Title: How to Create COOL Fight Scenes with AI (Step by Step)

Greetings. What if I told you I only used 3 images to create this AI fight scene? That's right, only 3 images. Let me show you how.
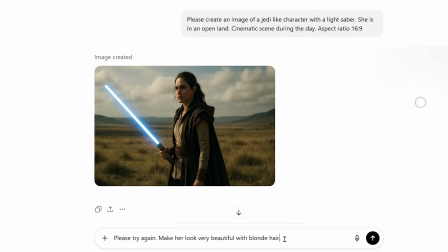In the first step, I used ChatGPT to create the images of my 2 characters.
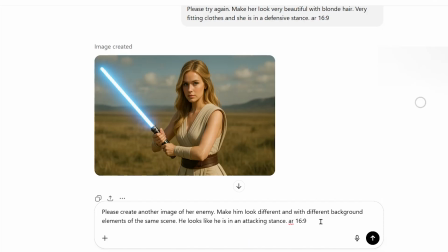A key point here is to specify the aspect ratio of your images.
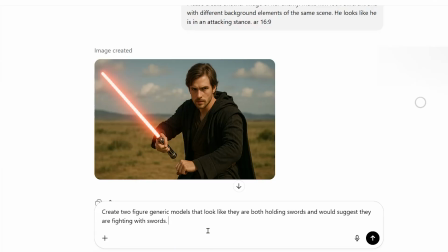In my case, it is 16:9. Also, create a third image of 2 generic models of your characters fighting.
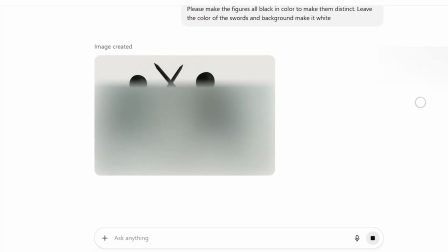This will help in referencing a fighting posture when creating your third image in Google's Nano banana model.
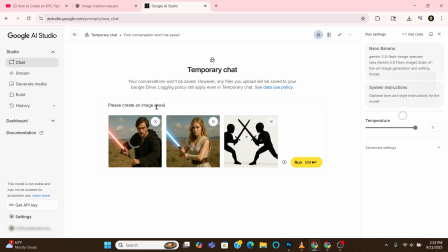Save your 3 images. Next, we will go to Google AI Studio and select the Nano banana model. This is currently the best free AI image editing tool. Upload your 3 images.
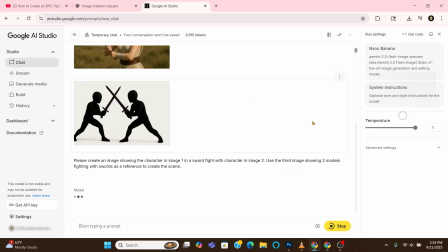We will then create a scene where they are fighting with lightsabers using the model's image as a reference.
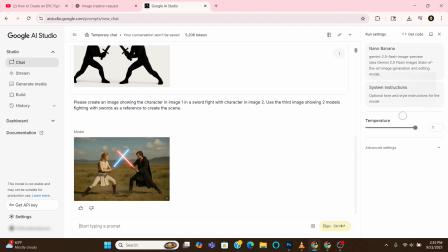The result produced was good and what we were looking for. Save this image.
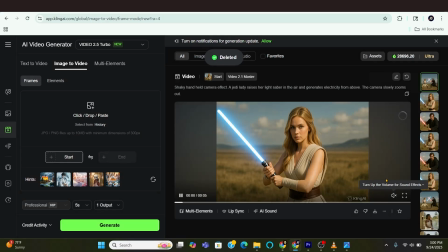We will then turn our images to videos using Kling AI Master Tool. Keep in mind, the prompt to create all these scenes are above the videos. Also, I slowed down and sped up certain scenes in my video editor to create an intense effect.
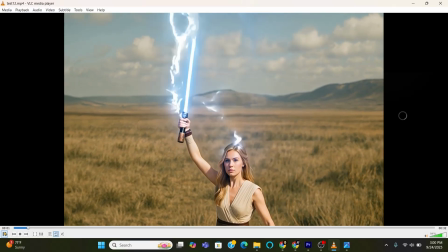In the first scene, the lady has her lightsaber in the air and it is generating electrical energy.
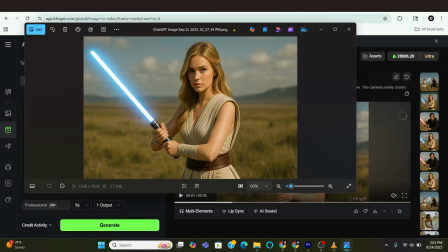This scene was created using this image.
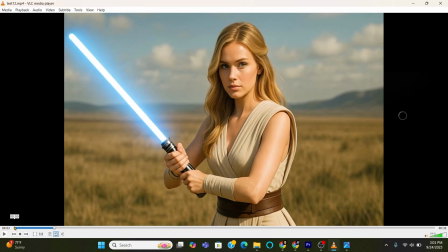I then reversed the video using Premiere Pro. This reversal ends up connecting to the original image.
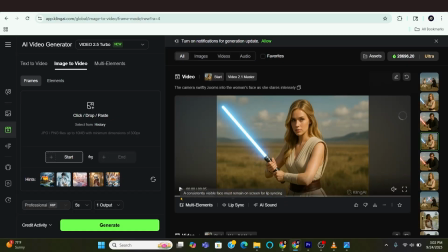To extend the same scene, I used the same image so it can smoothly transition to her intense stare at her opponent.
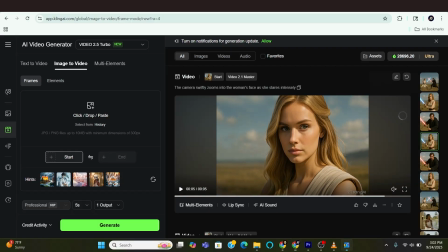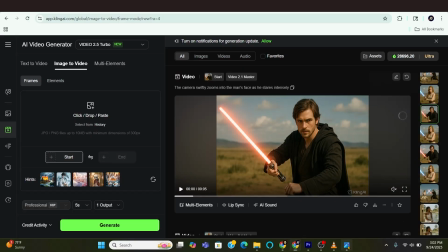The next scene is her opponent. I also made him look intensely at her.
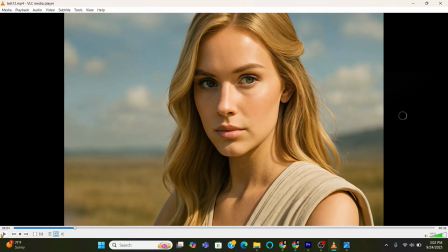To improve consistency of the scene, I flipped this video so it looked like he was looking at her.
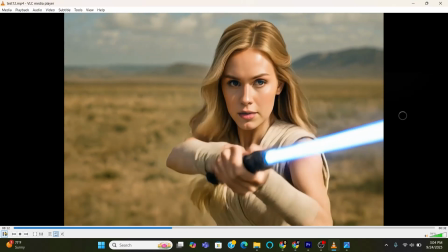The next scene is the lady again using the same image, but now she is running towards her opponent.
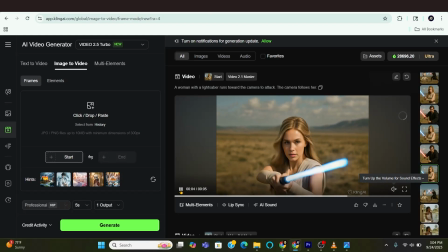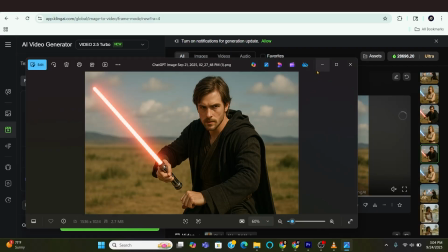I did the same for her opponent. Keep in mind, I flipped the video in Premiere Pro to create a more consistent theme.
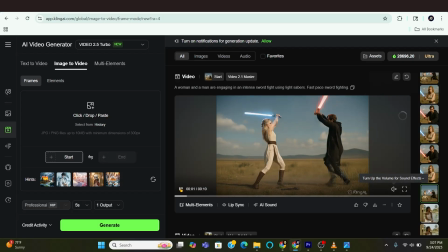I then used the final image to generate the actual fight. I flipped this video as well to be consistent with the directions he was running. I also reversed this video because I wanted it to end with the original image.
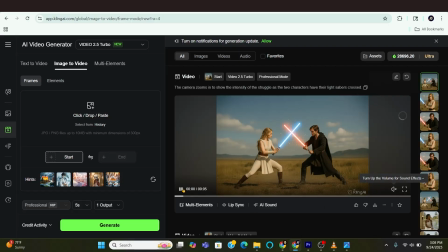Lastly, using the same image, I created a video that has the camera zooming towards them when they are in an intense stalemate. Reversing the videos is a very effective strategy to connect 2 scenes while using the same image.
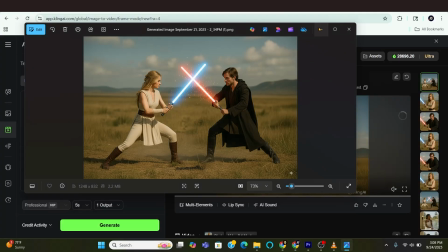Hopefully this tutorial was beneficial to you. May the prompt be with you.